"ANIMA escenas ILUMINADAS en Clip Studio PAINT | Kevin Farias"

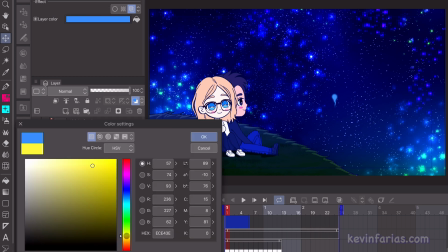[3:13]
Por defecto es el color azul pero si clicamos sobre el color azul podemos elegir un
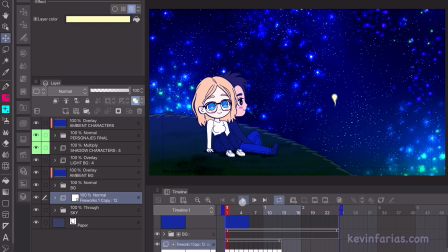[3:19]
nuevo color en este caso un color amarillo como pueden ver ahora sí es mucho
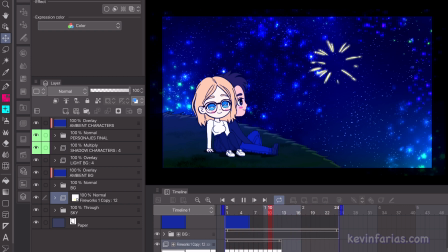[3:25]
más visible el fuego artificial que animamos anteriormente volvemos al
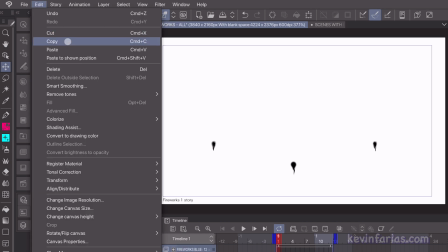[3:30]
archivo de los fuegos artificiales y vamos a copiar el otro fuego artificial realice
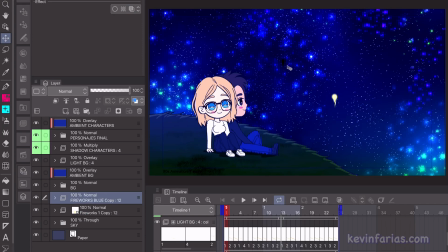[3:36]
3 para que haya una variación y vamos a hacer lo mismo lo seleccionamos le cambiamos el nombre y vamos a activar cambiar color de capa
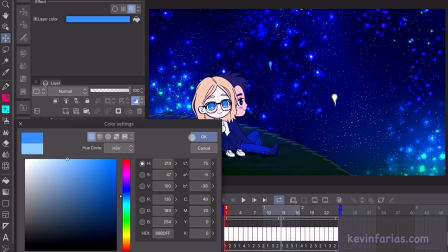[3:45]
clickeamos sobre el color azul que viene por defecto y lo dejamos en un color celeste
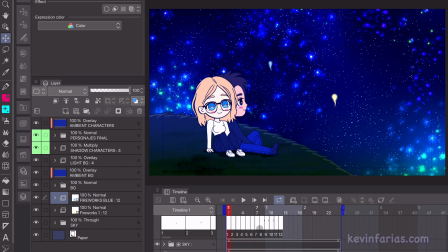[3:50]
para que se integre muy bien con el fondo ahí lo tenemos pueden
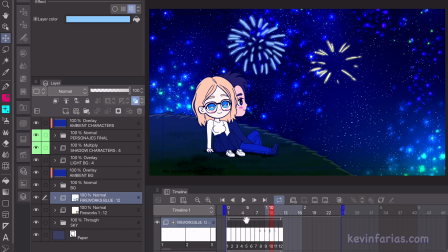[3:55]
ver que es otro fuego artificial e incluso lo podemos mover ahora vamos a ir por el siguiente fuego artificial que sería el tercero y el último abrimos el documento
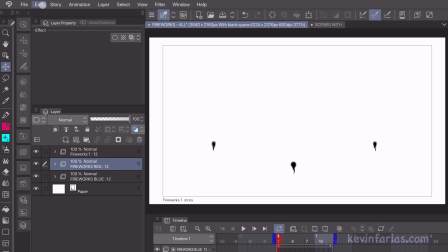[4:08]
lo seleccionamos y lo copiamos con edición copiar y lo pegamos
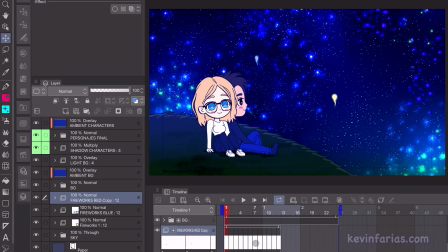[4:15]
y acá vamos a hacer lo mismo lo seleccionamos activamos cambiar color de capa para poder hacer un nuevo color en este caso vamos a hacer un color rojo
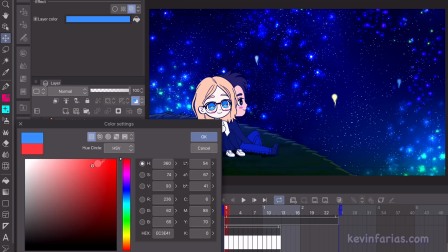[4:27]
lo activamos cambiamos el color y va a ser un color rojo ahí lo tenemos
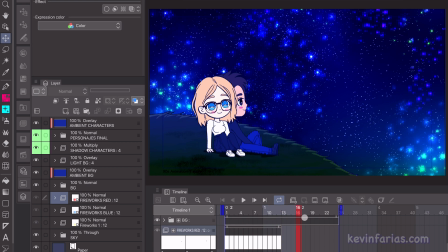[4:32]
y como pueden ver podemos ir avanzando en nuestra animación y tenemos los tres
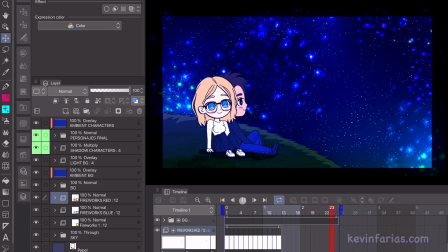[4:37]
fuegos artificiales que explotan al mismo tiempo de todos modos se
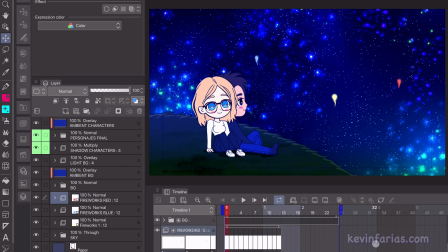[4:43]
ven bien pero no tienen que por qué explotar todos al mismo tiempo por lo mismo voy a hacer una pequeña variación en el timing de cada
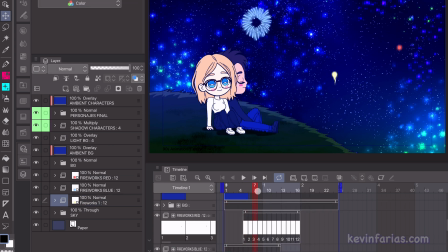[4:52]
uno de ellos entonces voy a hacer que uno aparezca desde un inicio y el otro aparezca después para que se vea un ritmo en la animación,
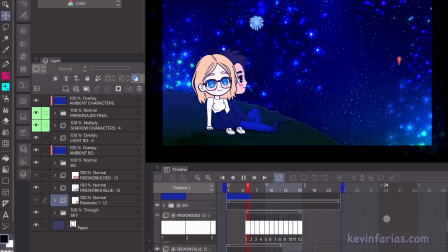[5:01]
como pueden ver ahora sí se ve mucho mejor.